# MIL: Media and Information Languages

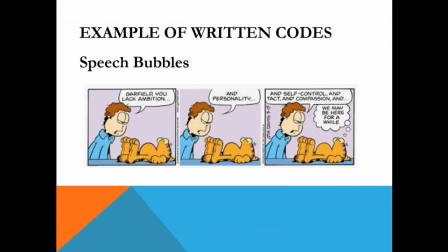It can also provide readers sound effects even through reading.
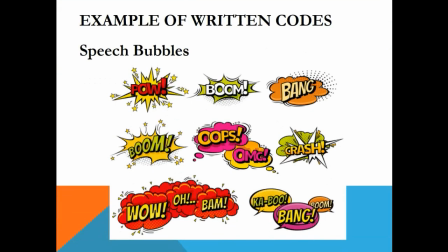Check out the following examples.
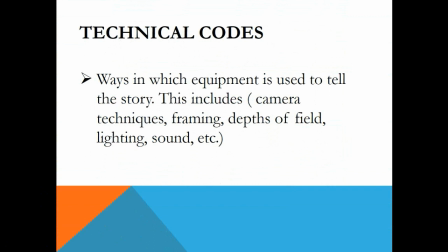Next is the technical codes. Technical codes are ways in which equipment is used to tell the story. Technical codes is mostly used in videos and filmmaking as it includes camera techniques,
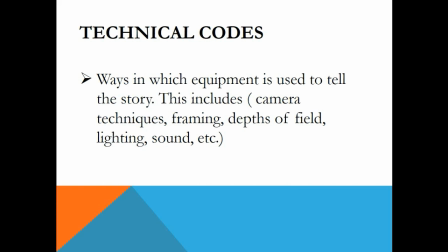framing, depths of field, lighting, etc.
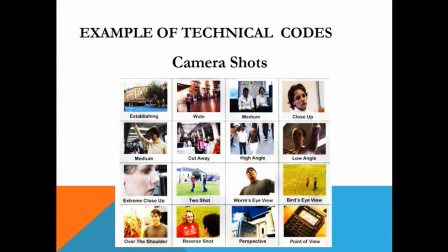Now here's an example of technical codes when using a camera. We have the establishing shot, the wide shot, medium, close-up shot, cutaway,
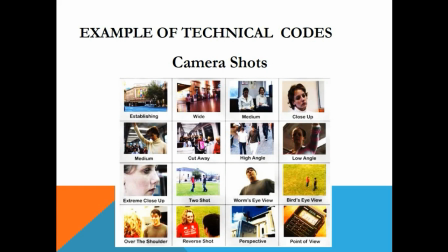high angle, low angle, extreme close-up, the two-shot, the worm eye view, the bird's eye view, over the shoulder, reverse shot, perspective, and the point of view shot.
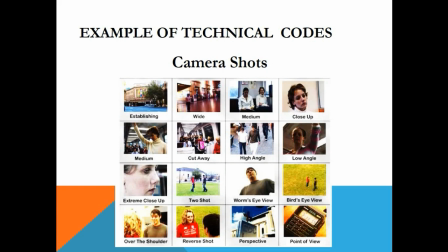There's quite a number of camera techniques that can be used to convey a meaning to a specific scene. Let's take a look at some of them. The first one is the establishing shot. An establishing shot is a shot in filmmaking or television that sets up the context for the scene ahead.
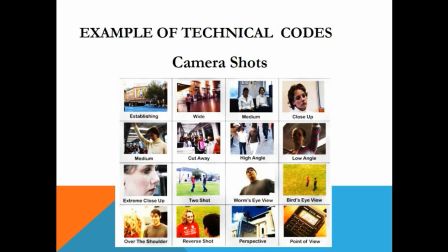It is designed to inform the audience where the action will be taking place.
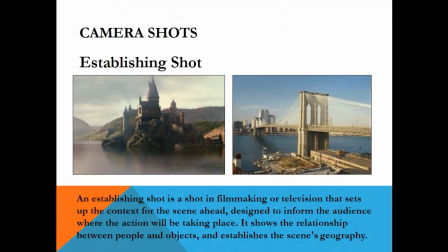It also shows the relationship between people and objects, and then establishes the scene's geography. Here's an example of an establishing shot. Next is the close-up shot.
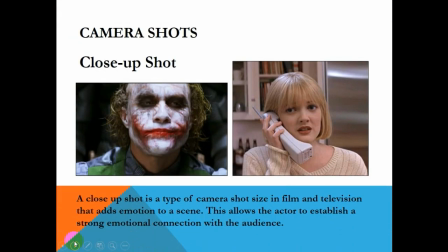A close-up shot is a type of camera shot size in film and television that adds emotion to a scene. This allows the actor to establish a strong emotional connection with the audience. The next one is the high angle shot.
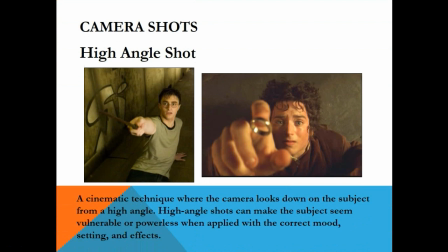The high angle shot is a cinematic technique where the camera looks down on the subject from a high angle. High angle shots can make the subject seem vulnerable or powerless when applied with the correct mood, setting, and effects.
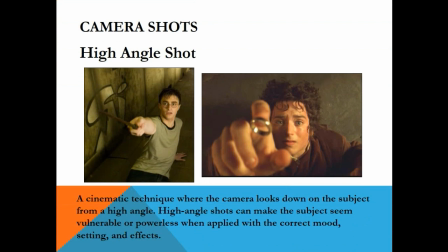Now remember that technical codes are not limited to just camera shots. Technical codes can also be shown using lighting and sounds and a lot more to give a specific scene additional meaning. Now let's move on to conventions.
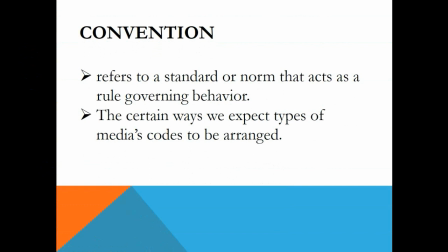Convention refers to a standard or norm that acts as a rule governing behavior. These are the things that we're so used to seeing that when we see them, we instantly know what's going to happen. For instance,
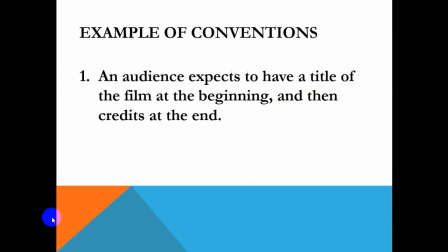an audience expects to have a title of the film at the beginning and the credits at the end. In newspapers, the most important news is always on the front page and the sports news on the back page.
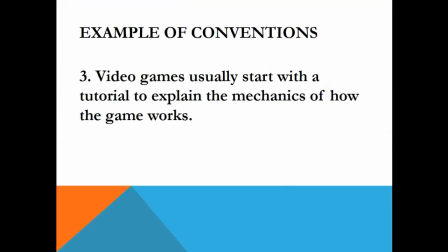On video games, usually it starts with tutorial to explain the mechanics of how the game works. The following example are conventions used on action movies.